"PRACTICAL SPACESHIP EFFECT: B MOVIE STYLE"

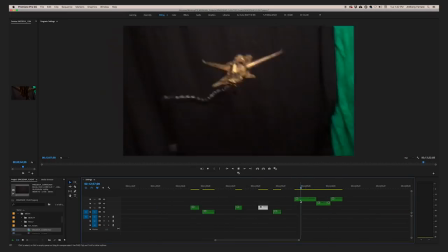[3:44]
I'll just, you know, in this case I'm just highlighting them red. and then I take all those shots and it's the best one wins right and I start
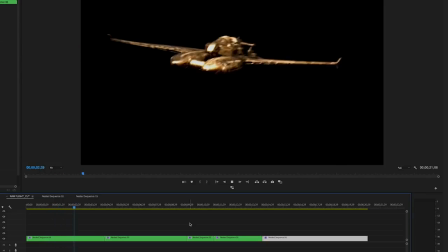[3:52]
messing around till I get something that I think works and now I have my core sequence right so this is what we're going to comp
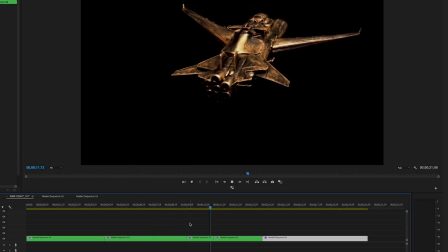[4:00]
into outer space okay so again you know a little foreshadowing uh the black is is not going to work out the way I hoped but still you got to carry on and that's part of DIY is you know overcoming obstacles just you got to deal with the hand that you're dealt right so now i have that footage that i cut my little sequence and now we're going to go into after effects and start comping that into an actual flying
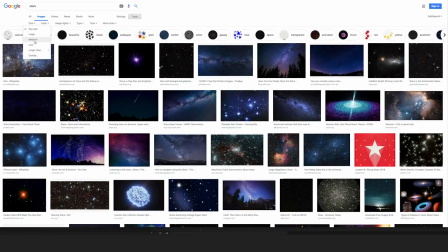[4:28]
spaceship okay first you just want to head over to google and find a
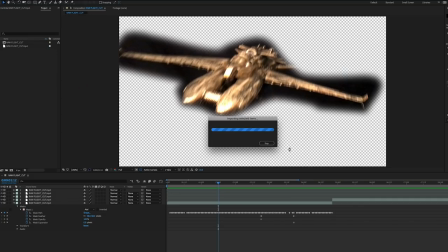[4:32]
star background i just make sure that i search for something really high
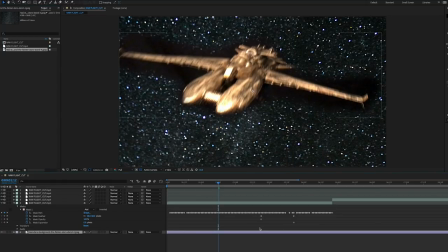[4:37]
resolution and then bring that into your project.
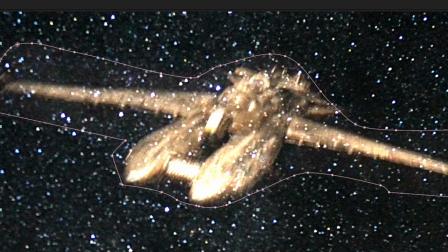[4:42]
All right, so now what I'm going to do here, you'll see that I cut this out, but I'm just going to skip this because it didn't work.
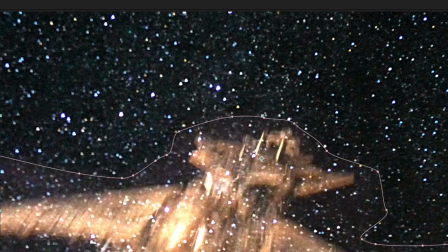[4:48]
But basically, when I add this like I thought I would, you see the stars right through the image. So that's not going to work. So right away, my theory, what I wanted to do is on the black with After Effects, you can comp things and the black will go away. but I was having an issue where the stars were coming through my spaceship so right out of the gate my theory was wrong so now I decided to keep doing the video because this is what DIY filmmaking is all about I have to make this work now in this case I have to make it work for this video so it's not life and death but if I was making some sort of film on a budget or I have depending on me or deadlines I would just have to make this work right so ideally in the next one I'm going to do it more refined but in this case let's just take a look at what I had to do to fix this and to make it work so the first thing I'm gonna
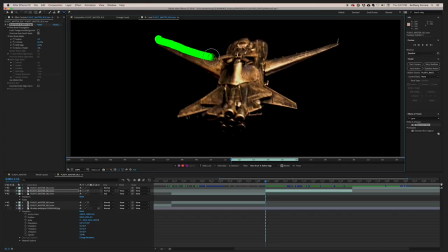[5:50]
have to do is I'm going to have to rotoscope out this model which kind of defeats the purpose of shooting it out of background but
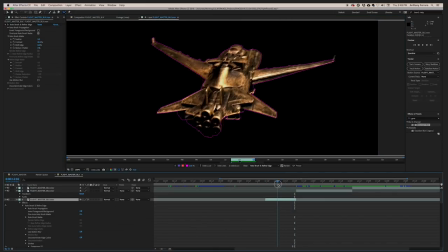[5:59]
that's why we shoot on green.
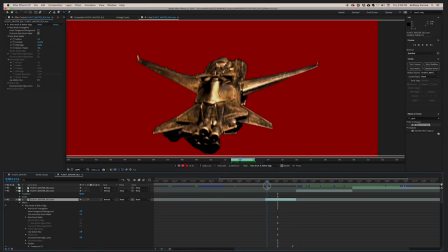[6:01]
So now I duplicate this layer and what I'm doing is I'm rotoscoping this out and what I'm going to do is create like a shadow, an underneath layer so that when I transfer the main image,
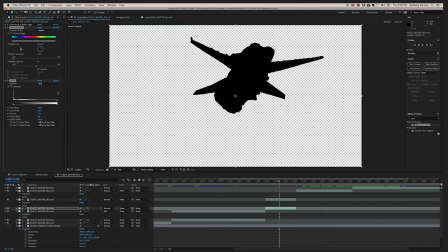[6:14]
instead of having the stars underneath it, it's going to have this black sort of cut out, this shadow. So I soften that just so that it's not in your face and that's just
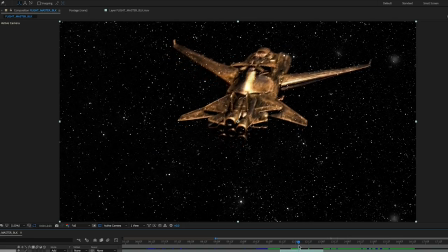[6:26]
gonna ride underneath and you see here I'm gonna pop this underneath my image and
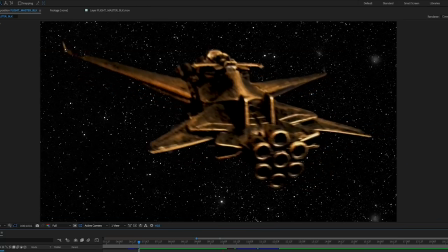[6:31]
now it's no longer transparent and you know that gives us what we're looking for so now we have that working on our star field so that just happened in about I don't know 20 seconds but in real life it was like a whole day where I was just figuring out what the heck am I gonna do so that was my solution so now we're back to the comp.
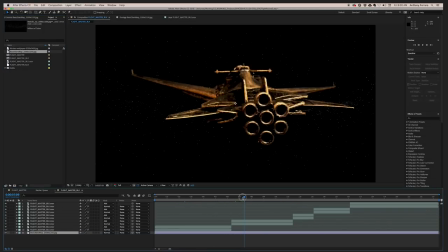[6:54]
Alright, so what I do now is I bring in the stars and now I have the stars back there and now we want to just, you know, we want to make them work with our image.
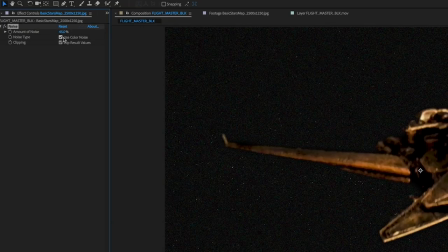[7:03]
So, the first thing I'm going to do is add some noise to this, right, because that's a pristine background.